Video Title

It's important to remember that visual storytelling is about creating illusions for the audience. Perhaps the most common illusion in film is that characters actually had conversations in real time, when in reality we stitch together conversations from pieces of multiple takes, perhaps even filmed days or weeks apart.
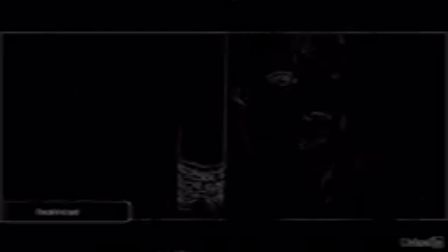Using the power of suggestion, filmmakers can convince the audience of a false reality. We see this all the time in movies and TV shows that are set in one city but filmed in another,
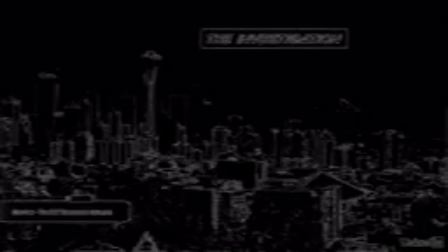like how iZombie is set in Seattle but actually films in nearby Vancouver, BC.
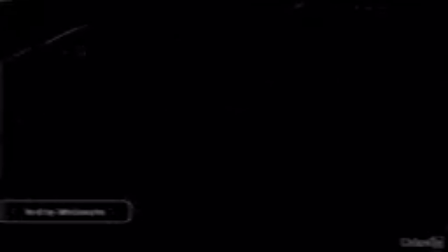Or how The Killing was set in Seattle but shot in Vancouver. Or how Grey's Anatomy and Frasier were set in Seattle, but yeah, you get the picture. But note how they create the illusion that they film in Seattle.
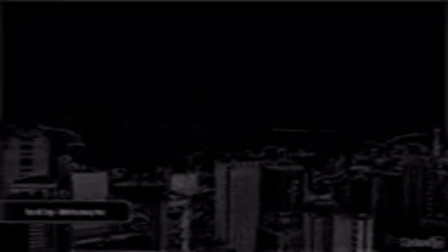They show stock footage and establishing shots in Seattle, and they talk about Seattle in their conversations.
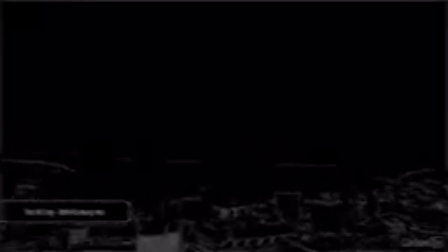So we believe them. Stock video can really be a great tool. In a film I made called When Harry Met Sally, I got a few shots of me with like these cheap thrift store electronics and these awesome work goggles, and we intercut those shots with some stock video of big factory machines. After adding some sound design and some music, it creates a fun little sequence of my character creating a robot.
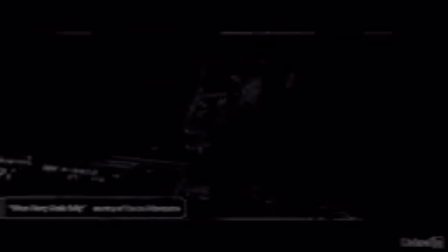And that brings up a good point. Sound is another way to trick the audience. And it's so easy. Just add the sound effect of a door knock or a doorbell. And it takes seconds in the edit, but that saves you a whole setup in production because you don't need to see the door knock. We heard it. Lighting is another way to create illusions.
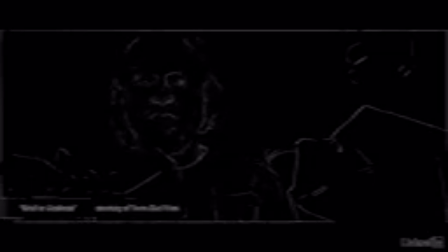You can utilize lights that make night feel like daylight, such as in this shot from Grief or Madness, a short directed by Ash Calder. Or you could combine police-style lights with sound effects instead of getting actual cop cars in your scene. If we see the lights and hear the sirens, we might not need to see the car.
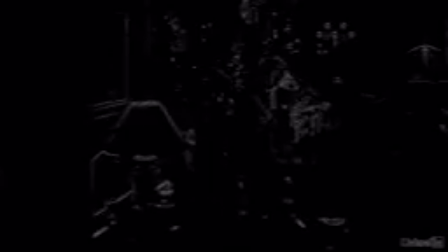The power of suggestion is what makes a lot of stunts work. In Christmas Vacation, William Hickey's character inadvertently blows up the Griswold family Christmas tree. He turns around to reveal that he's still on fire. In the close-up shots, we can see that it's still William Hickey.
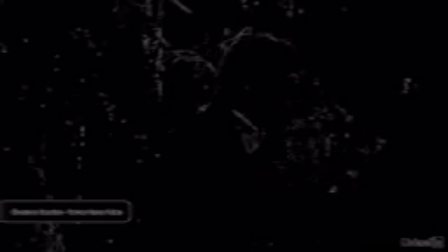As he turns, it's still him. But we cut away quickly to Chevy Chase, and when we cut back, our eyes are so distracted by the fire and his motion of turning around is the same, we don't even notice that this is actually a much younger stunt guy now. And so the stunt totally works without setting a 65-year-old actor on fire. Comedy can also take advantage of suggestion.
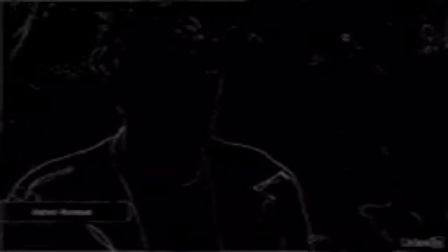In this classic gag from Airplane, Ted Stryker tells us about his drinking problem. In our modern vernacular, that's always a euphemism for an alcohol problem. So this suggestion plays on our assumptions, and it's pretty funny.
And that, as much as anything else, led to my drinking problem.
Visual effects are greatly enhanced by clever suggestions to the audience. One of the first big CGI masterpieces was Jurassic Park, and more than 20 years later, the visual effects still hold up. And it holds up well because Spielberg knew the limitations of CGI.
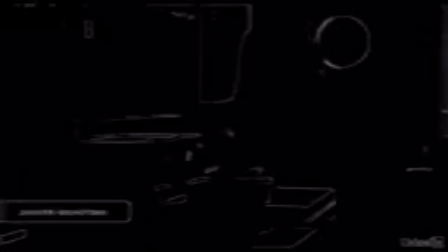When we saw close-ups of the dinosaurs, like these raptors here, they used practical effects like puppets. So we see all that glorious detail, the texturing, the shadows, and it feels real. So when they back out wider to a slightly further away and a little bit less polished CGI dinosaur,
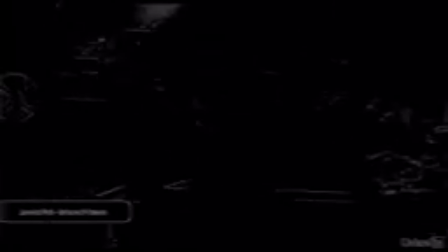our brains fill in all that realism and detail because we saw it already. And it's not just technical stuff. The power of suggestion works really well with entire scenes, such as the council scene from the original version, The Assurance, that we changed into a church.
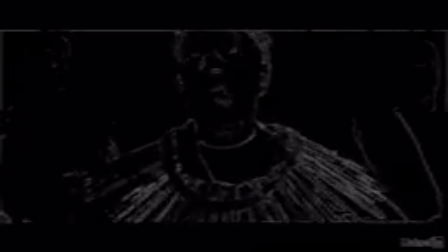We just got rid of the shots of Tayani that looked like she was on trial, as well as any shots of Mark Holland looking directly at Tayani, and cut around any times we see Cordelia, and boom. We repurpose that into something completely different using the power of suggestion. Plot twists usually have their roots in something that was previously suggested to the audience, such as when Obi-Wan Kenobi taught Luke Skywalker about his father.
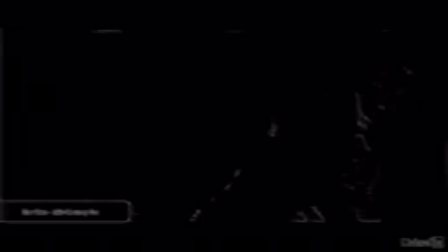I was once a Jedi Knight, the same as your father.